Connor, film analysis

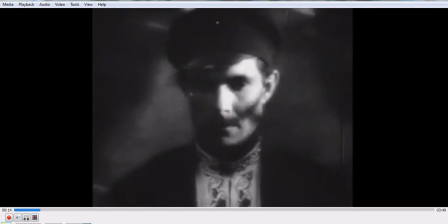But as you notice where I paused it earlier, it quickly cuts to a horse, right here.
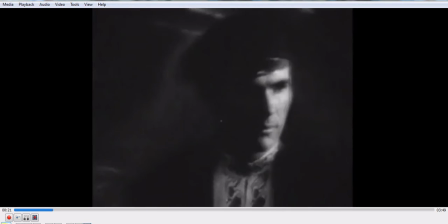A very short take. It only goes for a couple seconds, and then we're back to Vasil.
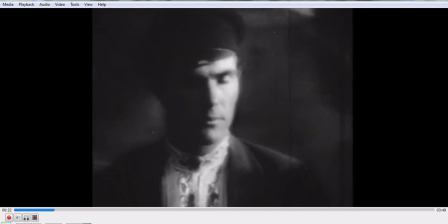And this is important, because this quickness in editing breaks continuity, and makes you wonder what that horse is all about.
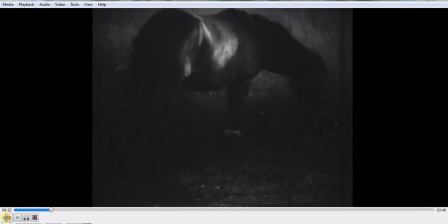Given the primitive and natural state of an animal like the horse eating a field, it's pretty safe to assume that it's a symbol of agriculture and sustenance in life, kind of what Earth the film is all about.
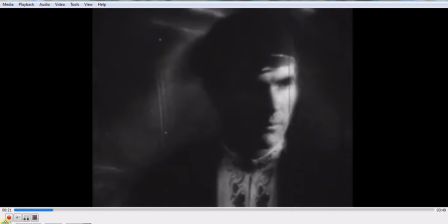So we go back with the rest of the clip, and it goes back to Vasil,
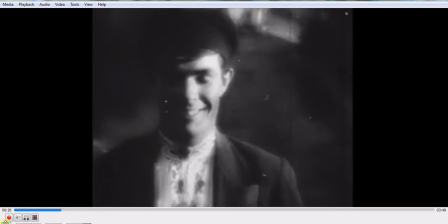still with a close-up framing of his face, drawing you to notice, look at that, a smile forming.
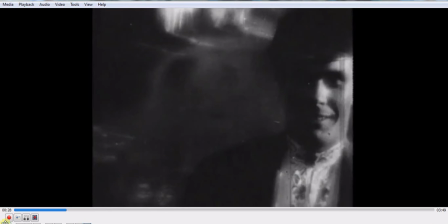Now this breaks the thematic continuity established so far, and the tension created earlier lifts a bit for the first time.
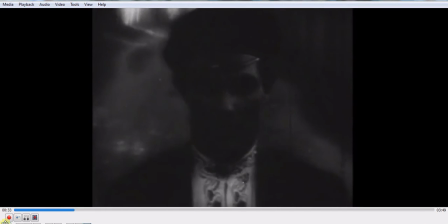Now, let it roll. He continues walking, and we switch to a medium frame shot after a bit more of his walking forward.
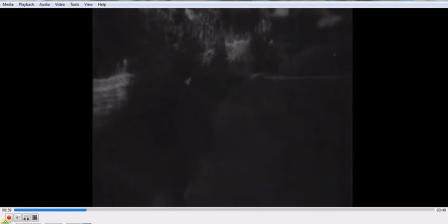And this switch up, as you see right here, creates a nice feeling of movement to the clip. So now, if we let this roll for a while,
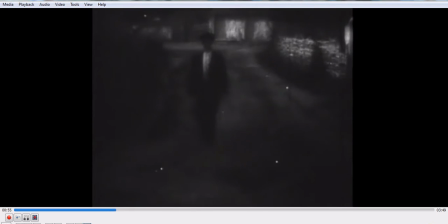not only is the music building, but we move towards the sequence, which is composed initially of a series of long takes. Vasil is walking slowly towards the camera in these shots, and thematically, though the same eerie music continues, a sense of peace comes out here.
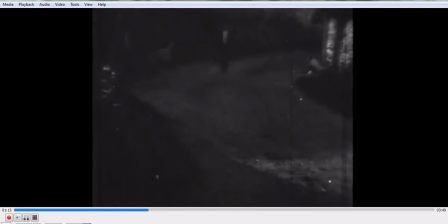Though all the parts of the frame, clip, and sequence are important, it's here that we can really see the theme of the overall film coming out.
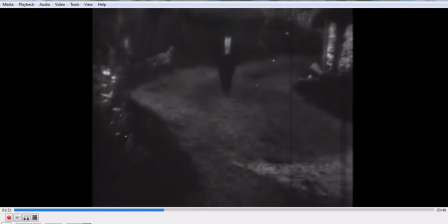So this is really the meat and potatoes bit. Now, ideologically, this film is all about the collectivization of rural farms under Stalin. Though the whole film is about the transition from old to new, the sequence in particular is the transition within the transition, and thus is really the heart of the film.
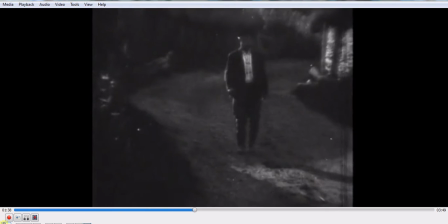Now I'll actually pause this here, so we'll pause correspondingly. The sequence starts with the frame we went over, and those tenuous, scary undertones we saw, which represented the apprehension of change one feels before that change actually happens.
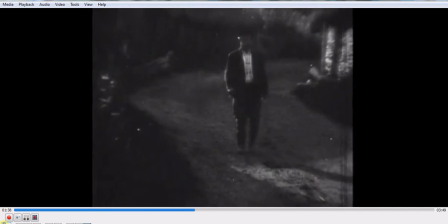Then the clip, Vasil walking directly after the pawn shop, is the actual beginning movement of change happening, ergo, the shift from one way to another, represented in the change in Vasil's expression as you saw him form the smile.
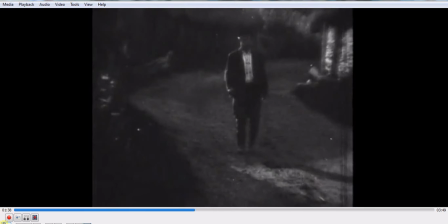And now finally, the lifting of tension happens here in the sequence, as he thoughtfully walks forward in the long takes. Now, notice the comfortable medium shots as well, with their slow progression moving forward especially. It represents the internalization and acceptance of the change of collectivization.
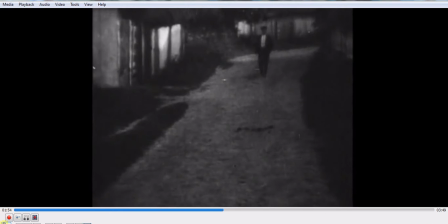Now, with the new freedom that he finds in this acceptance, Vasil breaks into a traditional hopak dance down the dirt road.
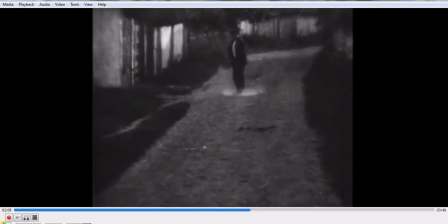And there you see him breaking out into the dance. This is the excitement for the bright future promised by Stalin, and the time period as a whole for the Soviet Union.
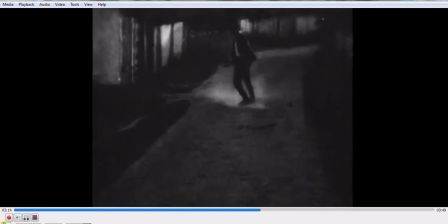Joy! Hooray!
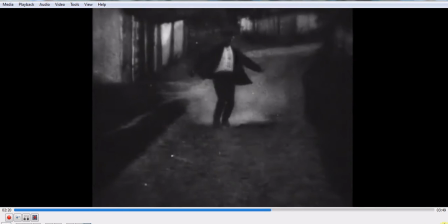But let's turn the music back up here and notice it's still as ominous and foreboding it has been the entire time.
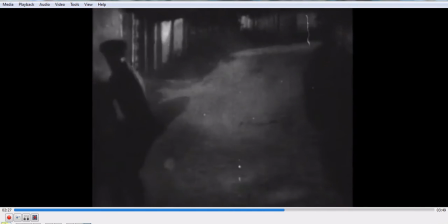In fact, it's building. Also, let's pause for a second. Notice the dust trails that Vasil is kicking up. This natural effect of movement is heightened by the filters Dovzhenko uses, especially right here.
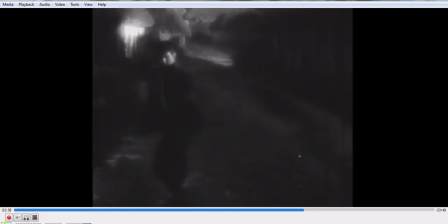A lot of flickering, but the dirt trails really start to pick up as it goes down the
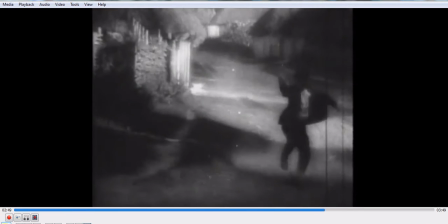path. So pretty strong theme contrast here with the happiness in this dance, but with the building intense music.
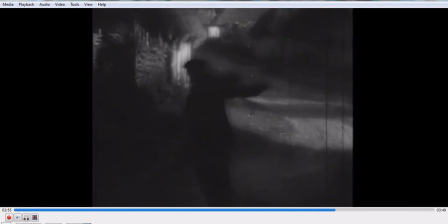Keep that turned down. It's getting so intense I have to turn it down else you won't hear me.
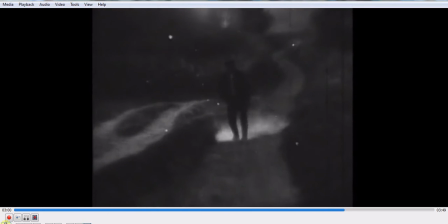But definitely see the dirt trails being kicked up here. Very strong contrast. Let's pause that for a second. So, though this moment should be the joy of collectivization you see in his dancing,
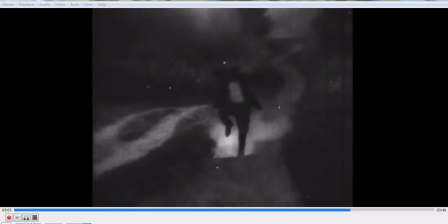if you put together the dust trails and the heightening intensity of the soundtrack, these aspects of mise-en-scène that Dovzhenko puts together point to the reality of the situation that something has to go wrong.
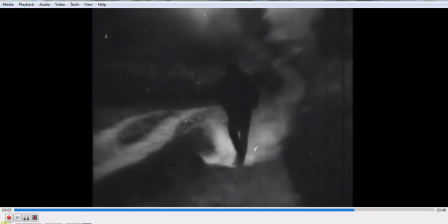This happens as we let the sequence progress. Let's let it go here. And it's just building and building and building.
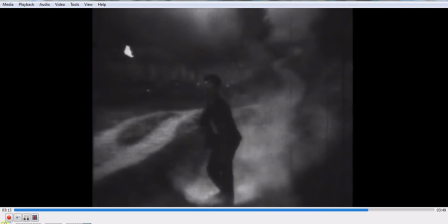Yet, Vasil seems so unaware, blissfully dancing, not sure what's going around him,
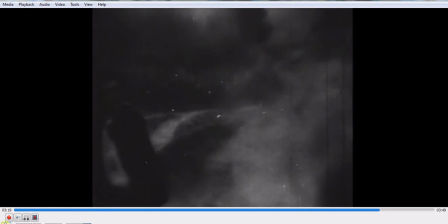and he edges closer and closer to the camera, allowing you to really see the joy in his face, especially right there.
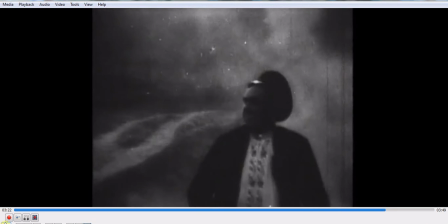Pause it. Just smiling, having a great time. Stark contrast to the foreboding tones going on in the background.
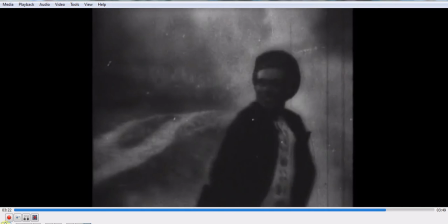So let's let it go.
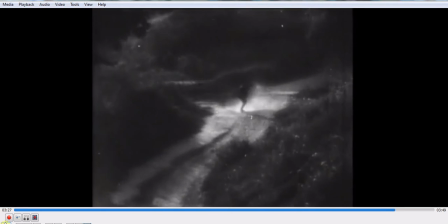And then suddenly, long frame shot. And boom! The hero, Vasil, murdered. Incredibly important moment here.
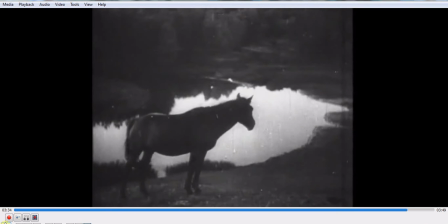If I roll, especially, quick, a cut to the horse that was referenced on earlier. The symbol of success. And now this reveals the purpose of Vasil's death, and the culmination of this entire transition.
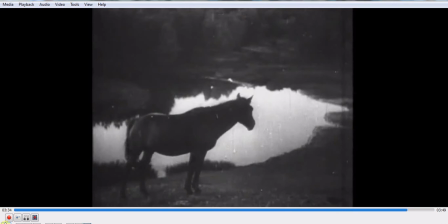And that is that sacrifice must be made in order to ensure the bright future collectivization brings. So this means that Vasil was a necessary sacrifice to the success of the great plan set forth by Stalin,
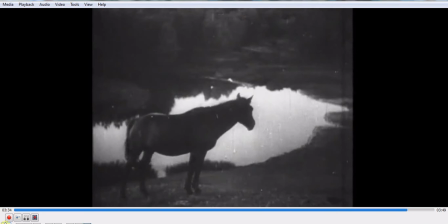and thus is not only a hero, but a symbol of the struggle and sacrifice that the farmers must all endure.
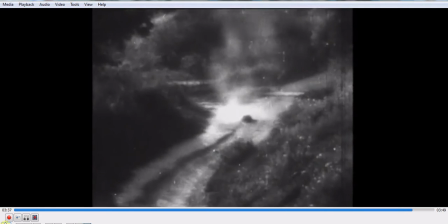Now we'll let it roll. There's his murder running away.
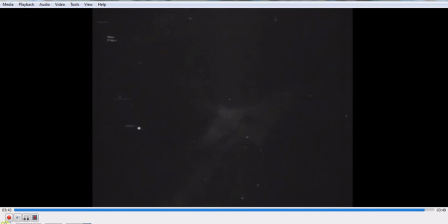Now finally, the entire sequence culminates with a classic fade out to black. Now, stylistically, this entire film clip we just watched was uniform in a number of ways.
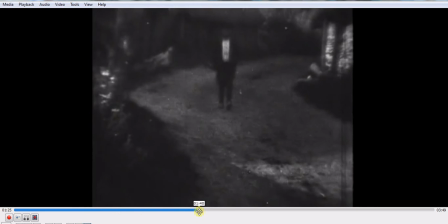If we scroll through little bits here, a pretty consistent axis of action. Good sense of unity going on there. A consistent amount of lighting, all very dark, foreboding tones in the lighting.
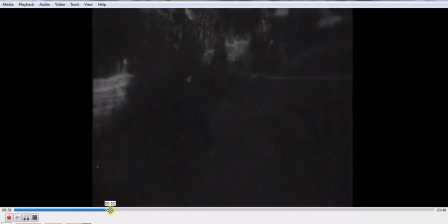And a strong sense of setting. We start out with the horse, and these familiar dirt trails all seem very believable in the background.
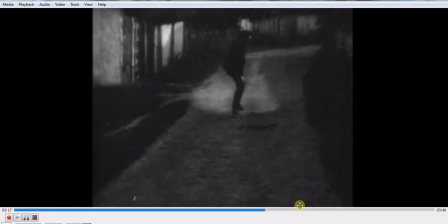So when you add up this uniformity, you get a nice, solid feel of continuity editing. And this is important, because that highlights and makes obvious the changes and breaks in continuity that we analyzed.
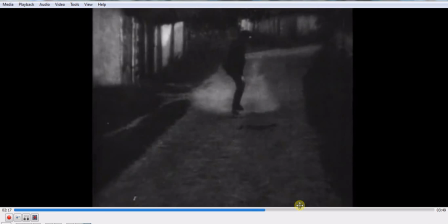Now, those changes, as we analyzed previously, are the cinematographical representations of the larger theme of history being made here, specifically being collectivization during the time period.
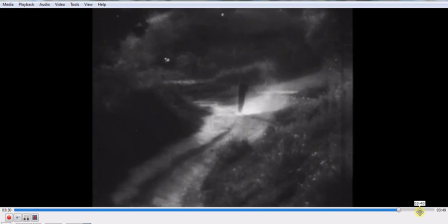Personally, I think it's absolutely brilliant that this short segment, only 3 minutes and 50 seconds in length,
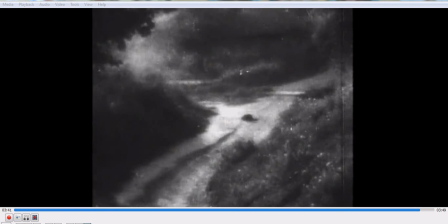and which contains just a fraction of the plot within the movie, simultaneously represents the entire movie as a whole, while being just one part. And that should sound pretty familiar, as it's the main ideological belief of the time.
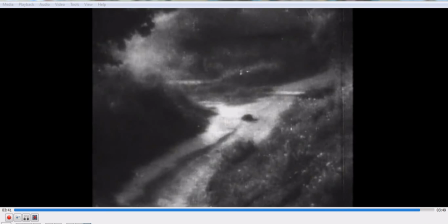This clip is just one part of a greater whole, but it's also a reflection of the whole itself. As above, so below. This is Dovzhenko's greatest success in the film, that he was able to essentially make this sequence a manifesto of communism itself,
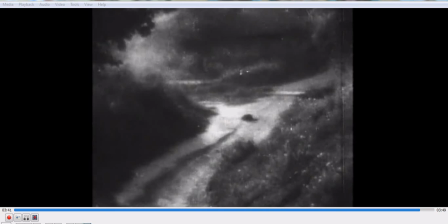the whole and the unit working together and codependent. One cannot exist without the other, and though each unit may be one small part, is still just as important and can be as full of depth as the entire whole, especially highlighting the importance of personal sacrifice. That's why I paused it on this clip right here.